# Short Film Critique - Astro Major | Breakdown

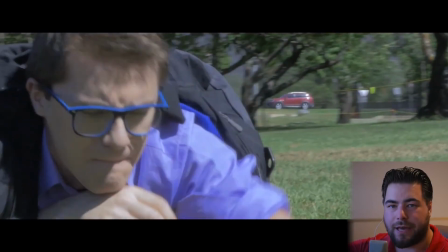4:06 You can see little bits of the blue screen there that the bag had a hole in the bottom. And his legs were covered with a blue screen, and then the plan was to replace the bottom of the bag. It didn't work. Didn't bother taking the blue screen out of the bag, because, maybe it's just lining now.
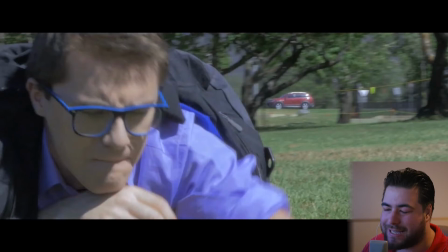4:25 Who cares anymore?
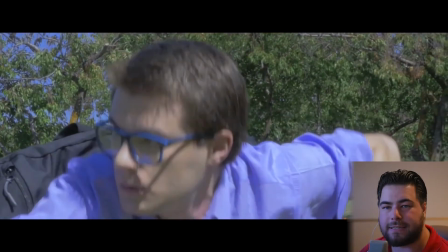4:29 His face is out of focus there. It's very difficult to get a shot in focus on the Ronin, and this was take number 7, I think.
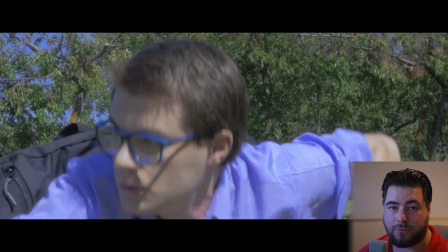4:42 Overall, so we just got a take where the framing was good, and we continued from there.
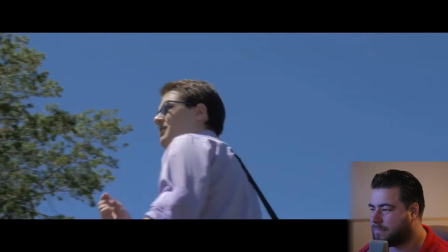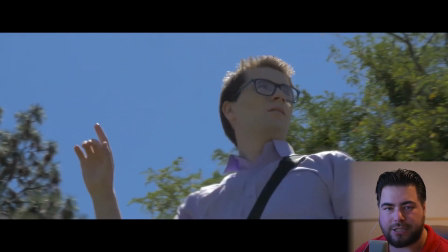4:57 Tried to do a little bit of a disorientation feel with the camera spinning.
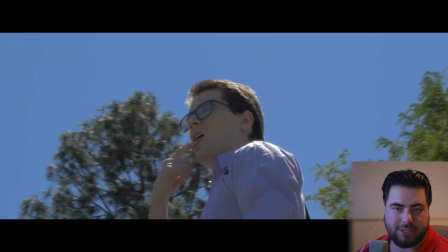5:02 I don't think the camera's spinning fast enough for it to make a difference, but that was just as fast as we could run, so it looks a little bit odd.
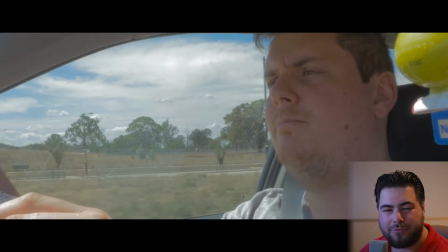5:12 I hate that transition so much. It's awful. There is zero establishing that we are now in a car. I should have had a car establishing shot beforehand. I really hate the song that the actor is humming.
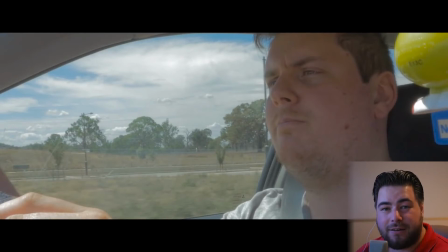5:28 After listening to it 20 or 30 times during the edit, I have grown to hate it.
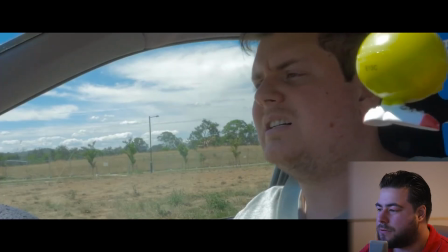5:38 That's janky as hell.
Do you know where this is?
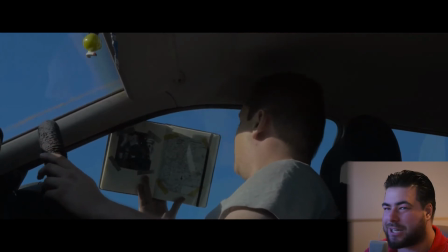5:45 Gosh, we're 52 seconds in. This is going to be a long one again, guys. I'm sorry.
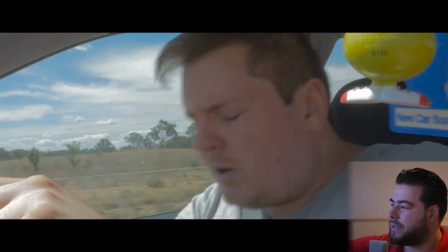5:49 The yellow thing and the air freshener hanging from the windshield there, I should have framed them out because they are just really distracting. If they were a muted color, it wouldn't be too bad, but because they are the brightest thing in the frame, they stand out and it's awful.
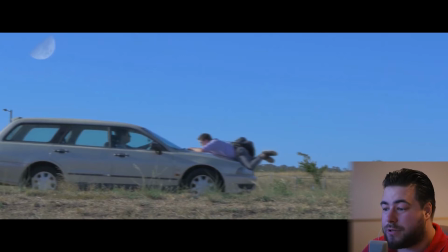6:07 So obviously we couldn't hit the actor with a car for real. So we did 3 takes of this and I tried my hardest to stitch them together. We got one shot of the car just driving through the frame. We got a second shot where the car went up to the actor and stopped.
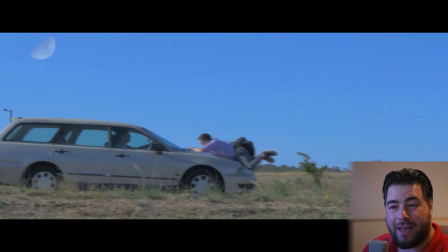6:26 The actor got on. We drove forward and then he stopped again and fell off. And then we got a third shot where the car was going at about 10-15 kilometers an hour with the actor on it the whole time, and then he stopped and the actor fell off a little bit more naturally from there. Declan is an amazing actor. He does all sorts of crazy stuff for my films, whether it be hit by a car, doing all sorts of random kung fu, or being painted purple to look like an alien. Declan is my go-to actor. He is absolutely fantastic. Please go and check out some of his short films. I think he's got a Facebook page. I will link something in the description where you can check out some of his work.
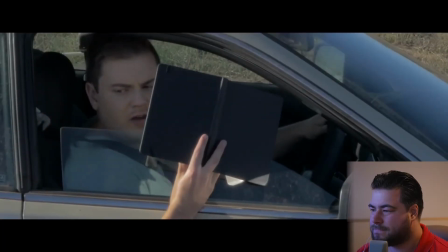7:11 Do you know where this is? Are you okay? Yes, why?
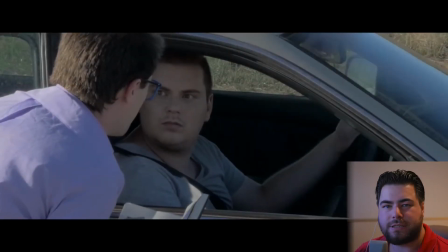7:17 We didn't hold the shots long enough for anything here. I didn't realize until we got back into the editing suite, but everything has just a really awful pace to it. I think the biggest issue with this film overall is pacing. This film just has so many pacing issues.
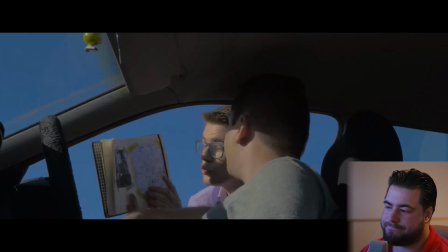7:38 It's yuck.
It really is important. Do you know where this is?
Framing on that shot's a bit nasty.
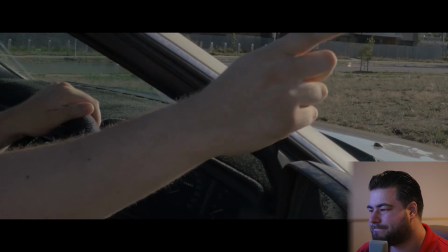7:43 At the end of this road, you turn left, and then left again, and then you'll go over that road.
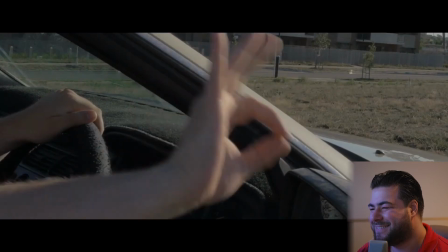7:48 There's a little roundabout, and then under the right, and then you'll be golden. And then right again.
I don't mind that.
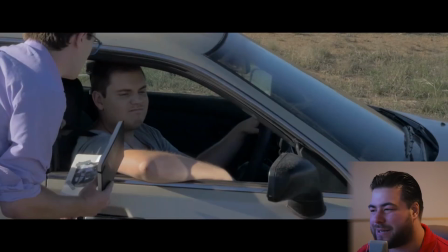7:54 That's funny. That was improv. Well done, Michael, who's the gentleman in the car.
I'll pay you!
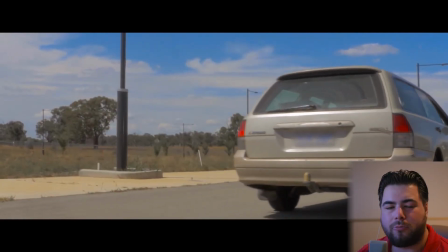8:06 We had something a lot more magical dreamed up for that. We wanted to try and do a little bit more of that Kingsman style camera work where the camera would follow everything.